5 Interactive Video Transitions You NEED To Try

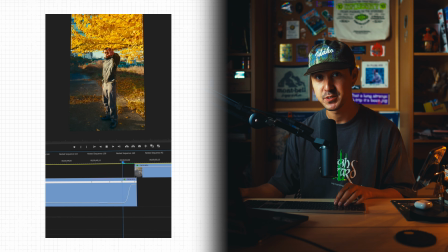And that's something I've done often with speed ramping is if you actually slow down at 50% before you increase your speed to like 1,000 or whatever,
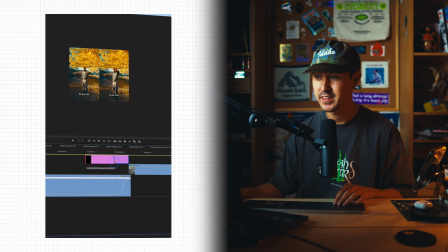it actually helps build that suspense, and pairing that with sound design makes it really interesting to watch.
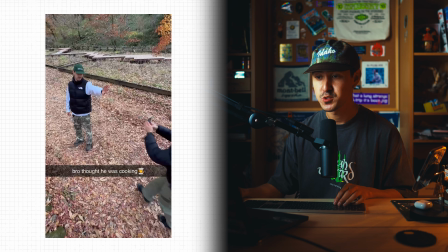Here's another example of Peace and I doing the same effect, this time on an iPhone. First, we've used the 1x camera, and then for the second clip, we've actually used the 0.5 camera.
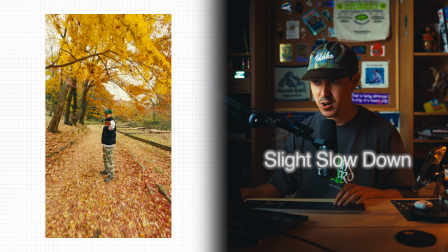And if you notice, again, there's a slight slowdown right here as I raise my arm, and then it just speed ramps into me catching the camera.
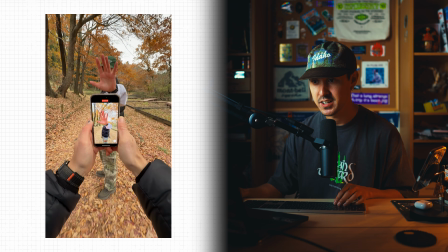And so these 3 clips, basically the first one is Peace, not even on a gimbal. He's just walking all the way up to my hand like this.
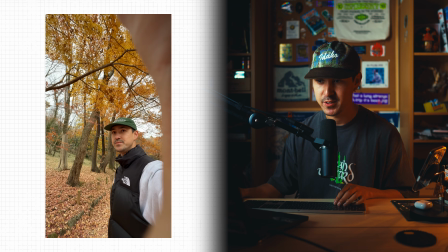And the second clip is just me holding the camera like this and just acting like I'm catching the camera.
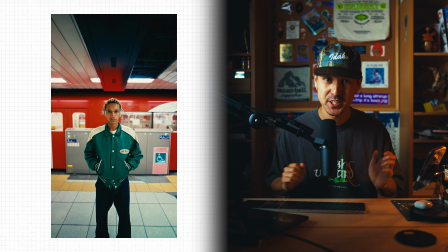Finally, the drop transition. And this transition I've done recently with Enzo. It's a really fun transition where basically we're going from above ground to underground.
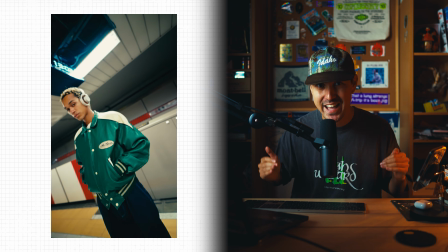And this is basically a combination of masking and speed ramping. For this transition, you're gonna need a gimbal.
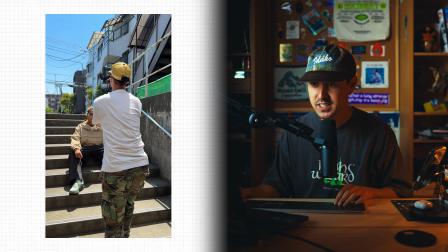And basically what you're gonna do is you're gonna start with your subject and you're basically just gonna lower your camera as far as possible.
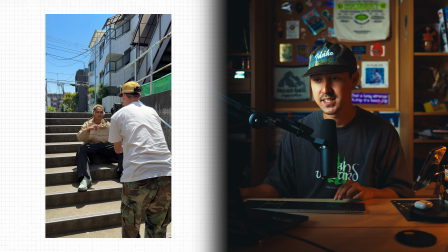If you'll notice, I'm actually filming this on stairs, and that is on purpose because if you film on stairs, you have more of a location to kind of like get as low as possible.
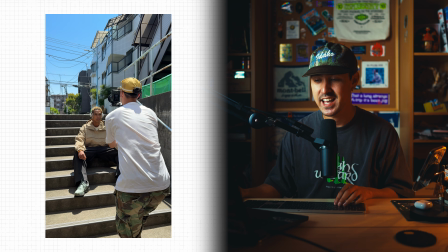And I basically wanted to use these stairs as half of the mask for the full transition.
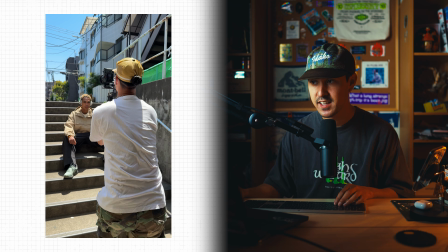And so basically if you go ahead and drop your camera slowly like this, you'll end up with something like this, where it's not even perfect.
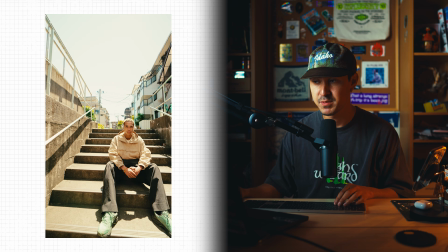And obviously he's not even fully masked out, but that's okay because we'll fix that later in the edit.
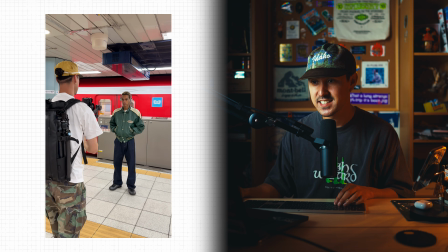The second clip, very similarly, I found this exit or this sign that announces trains at the actual underground,
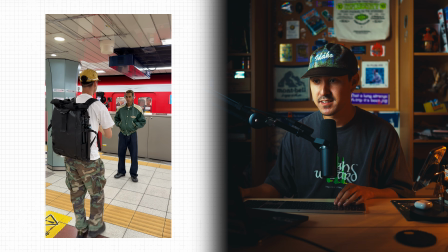and I've used this as my secondary mask for the introduction into this scene. I've just timed it so the train passes him right as we lower. Now, if you notice, all you need to do is basically just speed ramp in between these 2 clips.
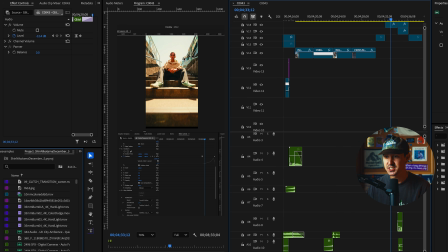One extra thing I've done to help smoothen this transition out is I've actually keyframed the first clip to move upwards,
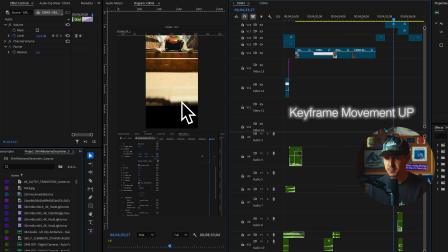and I've actually added sort of a crop feather to clean up that edge there.
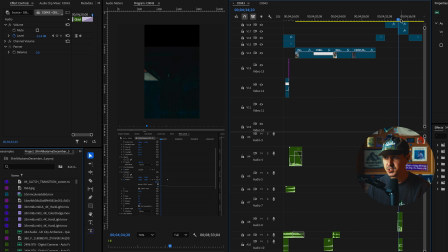And in the second clip, I've slowly introduced that clip moving upwards as well.
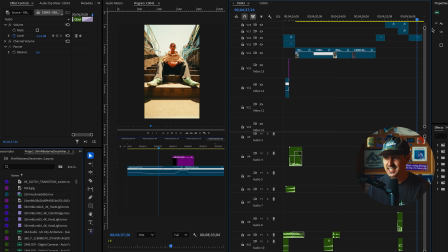And so by doing this together and adding a bit of feathering in between the 2 clips,
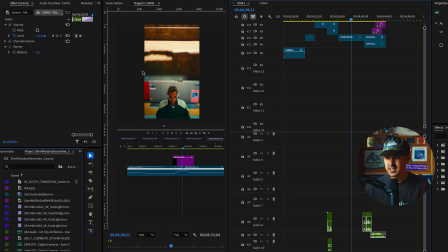you get this not super noticeable transition here. And if you notice, it's not even perfect, but if you go ahead and add a speed ramp you cannot tell the difference between kind of like these.
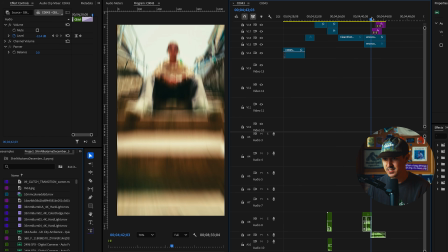Even if you look at it at a slower pace, you really can't tell that there's much of a harsh edge between these two clips.
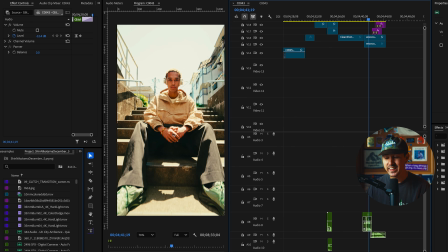And because you're moving the camera as well as moving the actual frames digitally,
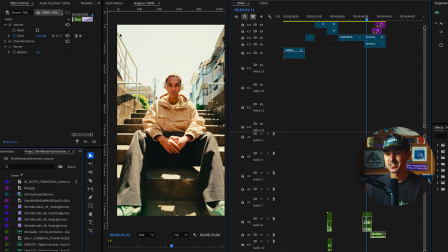it gives it this cool parallax effect and really sells the transition as if it's dropping with an elevator. And then if you add some sound design,
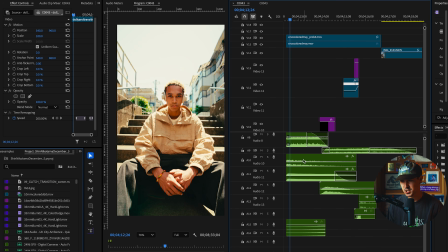and basically I've just added here, I've added some like birds chirping, like outdoor nature sounds, along with some whooshes and risers. And then I've changed it to this underground train sound. And those little touches help sell the overall transition. So yeah, that was 5 transitions that you could use in your next creative project. These are all just frameworks that you can use. Mostly, if you notice, a lot of speed ramping, a lot of match cutting, and a lot of sound design to help sell your overall effects. If you have any questions on any of these transitions or anything in general, feel free to leave them in the comments below. If you have any requests, again, leave them in the comments below.
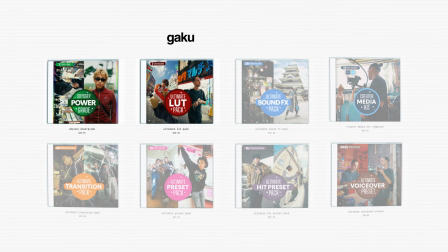And if you have any questions on perhaps my PowerGrades, my LUTs, any of my personal assets, feel free to check out my store. It'll be linked down in the description. Thanks again for watching till the very end, and I'll see you guys in the next one.